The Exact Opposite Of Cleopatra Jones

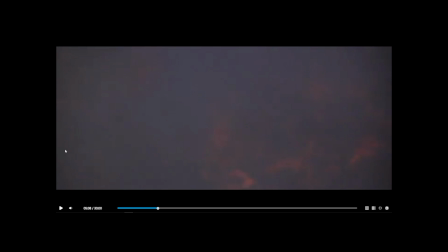4:22 like the lesbian sexual acts and stuff, and how she's loud, short, and overweight.
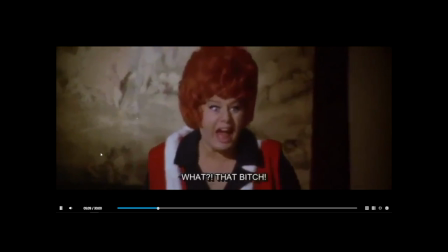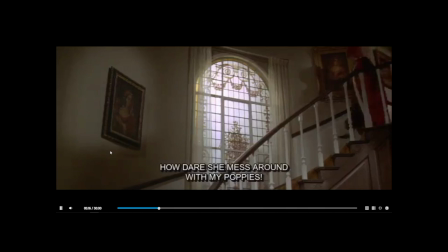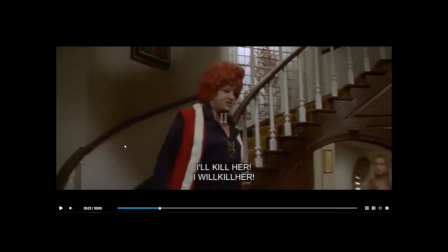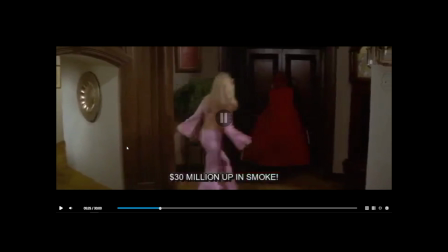4:52 Sorry about that, folks. I kind of wanted to just get the full thing of her yelling, because she starts off the scene very loud and very strong, yelling, "What that bitch?" And then she keeps it going with her anger. And then here you see Evie, her latest quote-unquote bimbo, I'm guessing.
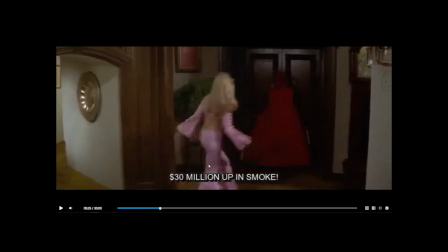5:11 Well, not I'm guessing. It's kind of is a bimbo, but yeah. So she comes in already, right away, we know that she's loud and obnoxious.
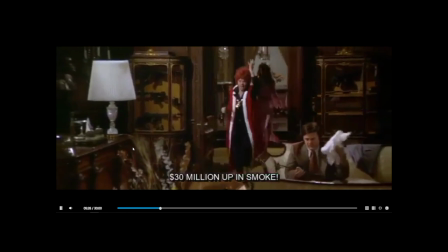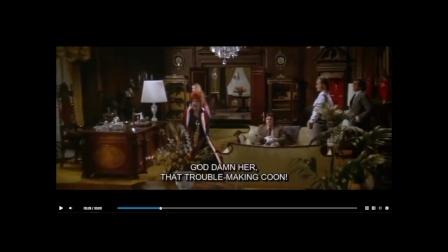5:27 And we can see that she's shorter than everybody, but she still comes in this room powerful, angry, and showing she has power over all of them. And sticking to that stereotype of her being loud, I'm not loud yet, and short, and not the stereotype, but just sticking to it of her being loud.
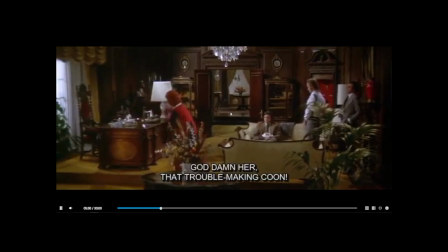5:46 God damn her, that troublemaking cooth! Have some brandy, it'll calm your nerves.
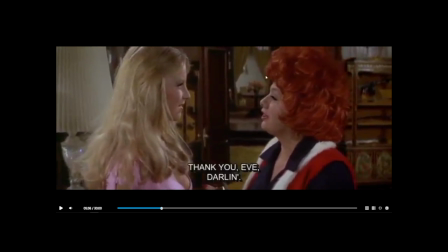5:52 Thank you, Eva.
Yep, see, here we can see the lesbian interaction-type thing.
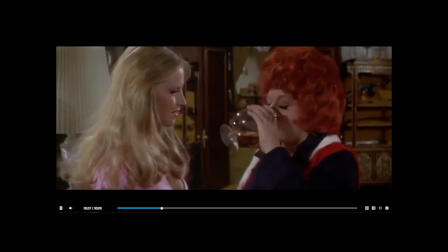6:00 Darling.
That she treats her better than she'll talk to the boys about in like a couple minutes, not even.
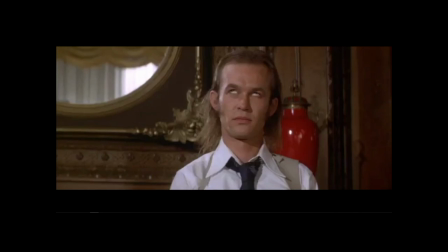6:11 You're the only one around here gives a shit about mommy.
See, right there, she just dissed the boys.
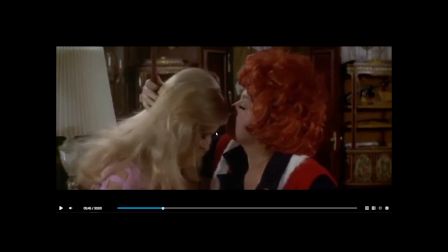6:19 She doesn't care for them as much as she cares about the girls.
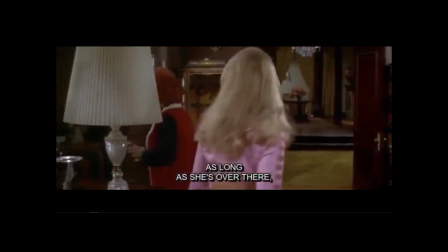6:27 Well, now, as long as she's over there, nothing's gonna get through.
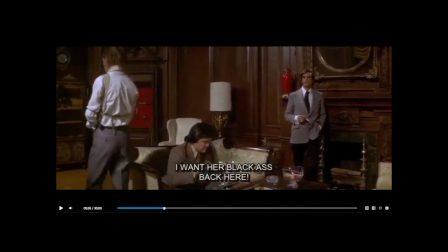6:33 I want her.
Now, we also talked in class how mommy represents, at the end of the movie, represents like Hitler in the way she's dressed. To me, that's true as well. But right now, she represents like a villain in the 1960s Batman.
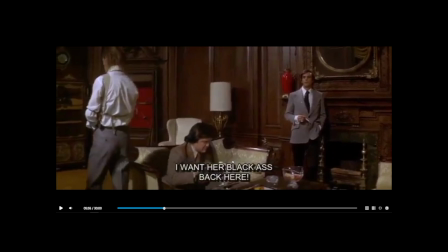6:52 Where she's not the smartest, and then her henchmen are brain dead, because a lot of the henchmen back then is very dumb, and which is why I think like I made that first connection of that Cleopatra Jones seems like a vigilante-esque, but yeah, so I feel like
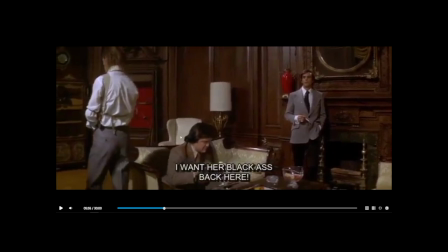7:13 these henchmen here are very stupid, and then let's keep watching and see what else we notice.
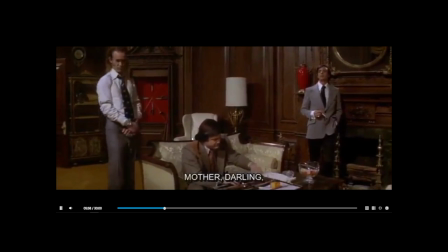7:19 Black ass back here, mother, darling. Nobody can make her do anything.
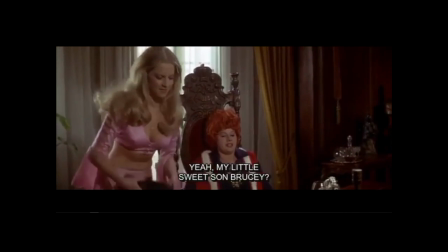7:25 Yeah, my little sweet son, Brucey. You ever heard of the B&S house?
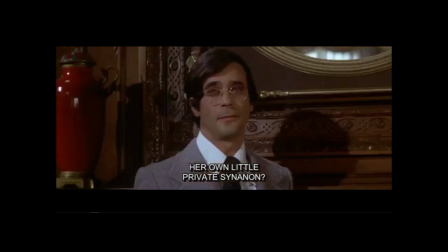7:31 Her own little private synanon? Yes, mother.
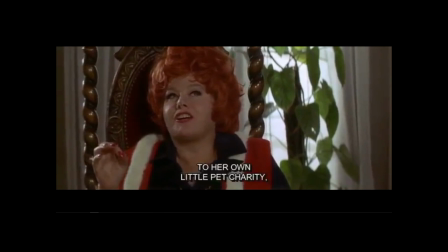7:36 Well, if something were to happen to her own little pet charity, she'd be on the next plane back here.
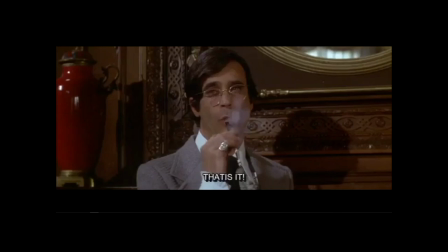7:44 Hey, that's it. That is it!
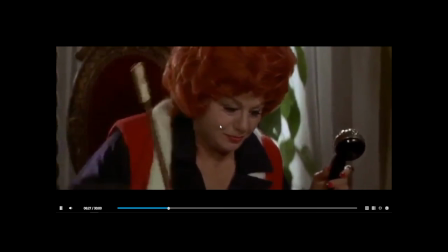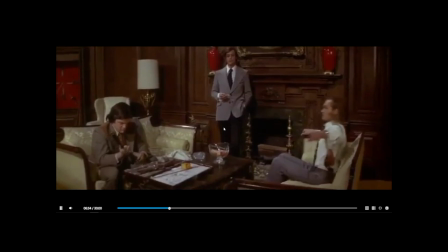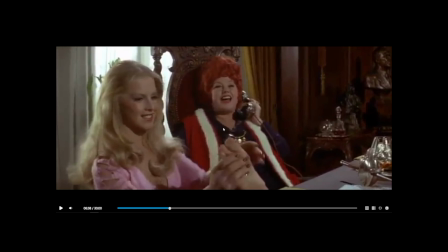8:02 The music in the background now also resembles like that 1963, just or like the cop genre music. You can tell it seems like it would be in a vigilante-esque movie. Like that's a theme for something that would be in like for the bad guy of a vigilante movie.
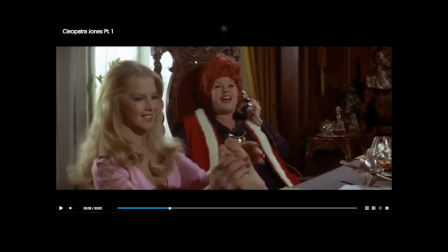8:20 And it's very apparent. Also, you can see here her chair that she's sitting on, the prop right here of her chair, is bigger than everything basically in the house. It's grand.